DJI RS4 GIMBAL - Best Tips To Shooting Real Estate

So it should be level because I have the mode on PF. Let's just use these walls as a reference.
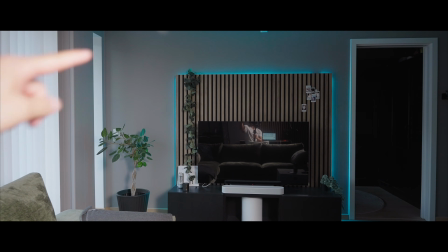253s
You see all these walls here? You see all the lines here in my house? They're aligned and pretty straight.
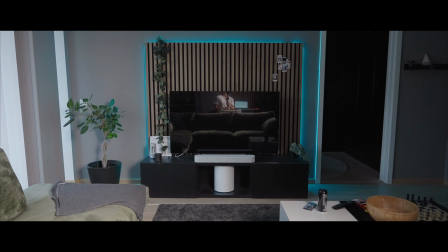260s
If I tilt it too much down, it just kind of looks weird. That's the typical mistake I see people do, that they're shooting, they walk around like this, pointing downwards.
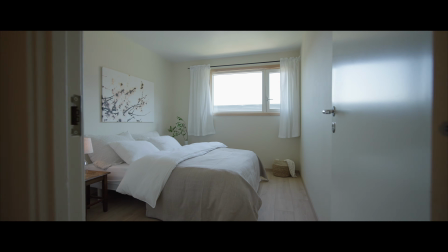271s
When you're using your super wide lens, keep your gimbal level. Not down, not up, just for the simple sake of it. Unless you're shooting details. Whenever I shoot details, I like to have my lens somewhere in between 35 and 70mm. Then I'll allow myself to point downwards.
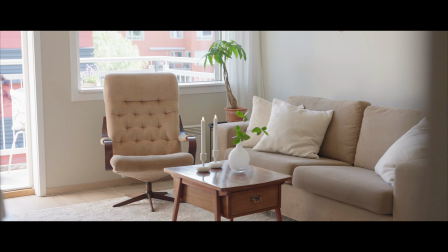291s
It doesn't look as weird when you're zooming in and then do a shot. Yeah.
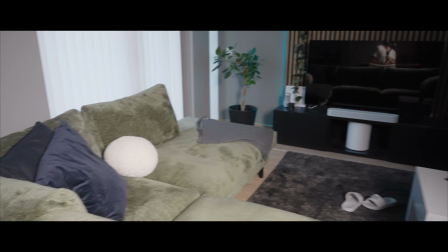299s
but when you're using a super wide lens, pointing downwards, it just looks weird. So that's the first pro tip that I would say to you guys.
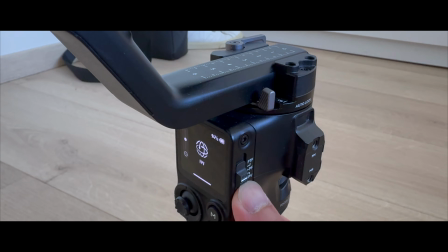307s
For the simple sake of it, toggle the switch to pan follow mode and have it there. And then you're pretty much good to go. Okay, so the second pro tip that I have for you guys is that you want to use door frames when you're moving into a space. When you're moving past door frames and walls, it will create depth to your shot and also give a more dynamic shot, which is something that we really want.
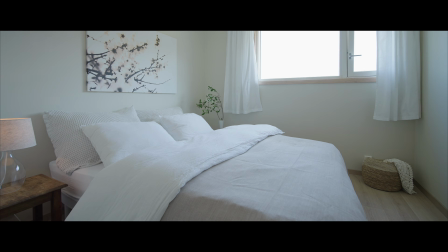335s
Instead of starting your gimbal move here, move back so you get the door frames and then start your gimbal move.
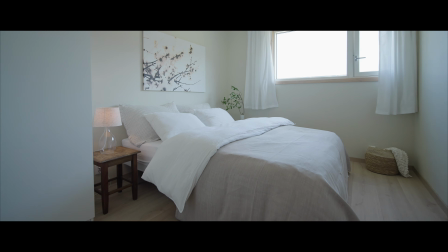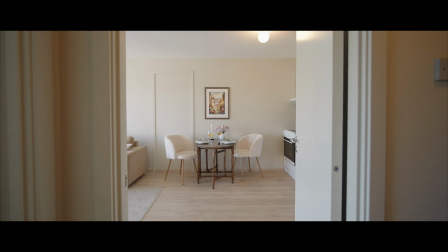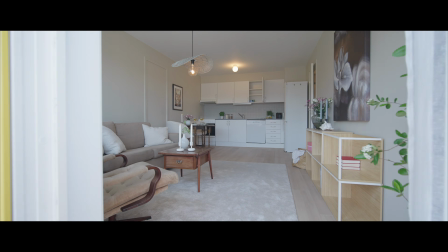Okay, so every time I know I want to do a pretty straight move, I use the lock button, which is here. I hold it down and the gimbal will lock itself. You see it's not panning. If I let go, the gimbal will pan. So whenever I know I want to do a straight move, I lock the gimbal and I can walk pretty straight. And knowing the fact that the gimbal won't micro pan while I walk.
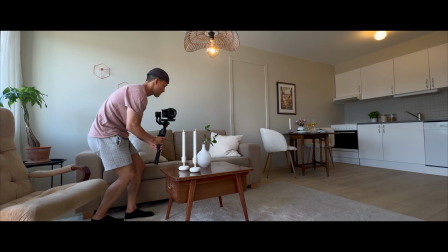383s
Okay, so for this shot, I wanted to point the camera pretty straight on the wall and then walk straight forward.
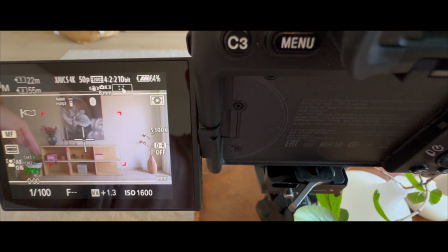390s
What I typically do then is that I check my frames that everything is parallel.
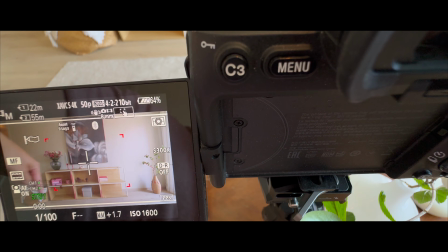396s
So I use every line I can see as a reference, both vertical and horizontal lines.
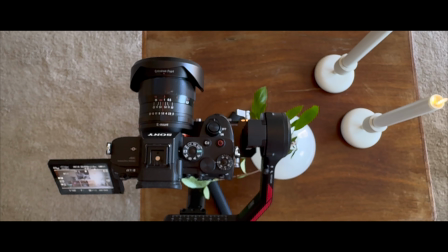402s
And also kind of eyeing it to make sure that the camera is pretty parallel to the table, both straight forward and to the side.
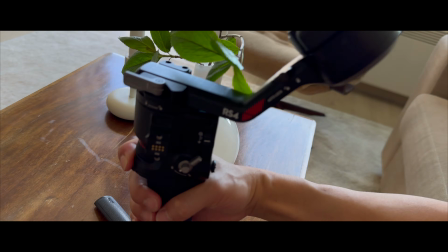411s
And when I think it's kind of dead straight on, I hold down the lock button so it won't turn, and then I'll do my gimbal move.
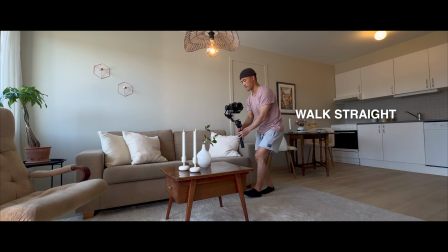418s
I want to walk as straight as possible instead of walking to the side. So another pro tip that you can do is that instead of walking around not knowing what to do, you should have a point A and a point B. Point A is where you start from, and then point B is where you want to end up. And then you want to find the smoothest way from point A to point B. So let's say that I want my point A to be right here.
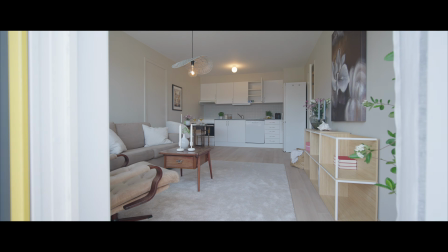442s
So instead of starting at point A, I start a little bit further back so I can get into the momentum of the move.
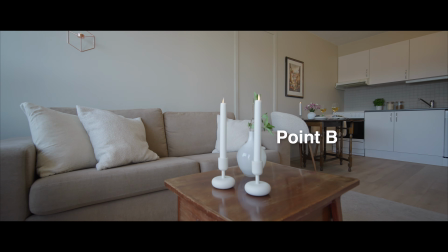449s
And this is my point B. And if you want to get a more creative shot like I like to do, you can always do something like a reveal shot, which is one of my favorite shots. It's just to mix up the pace and make it more interesting. I'll show you guys.
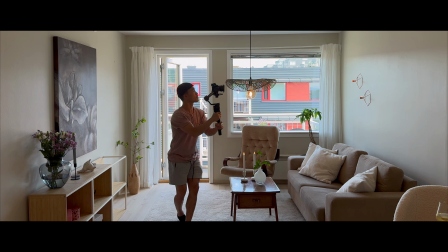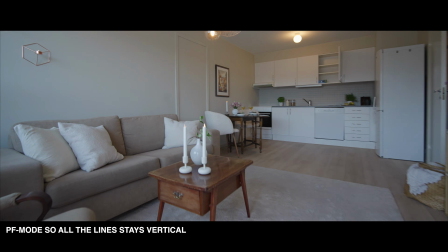Okay, now we're on a new listing. So my third tip for you guys is that try to do the same movement over and over again, because when you do the same gimbal move over and over, you can seemingly cut it in the edit.
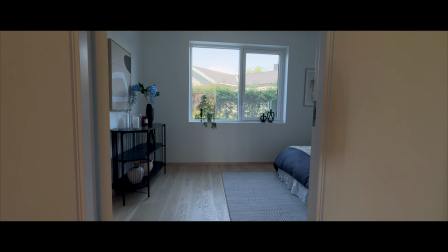491s
So let's say this room, right? You walk in and it's opening up to the right.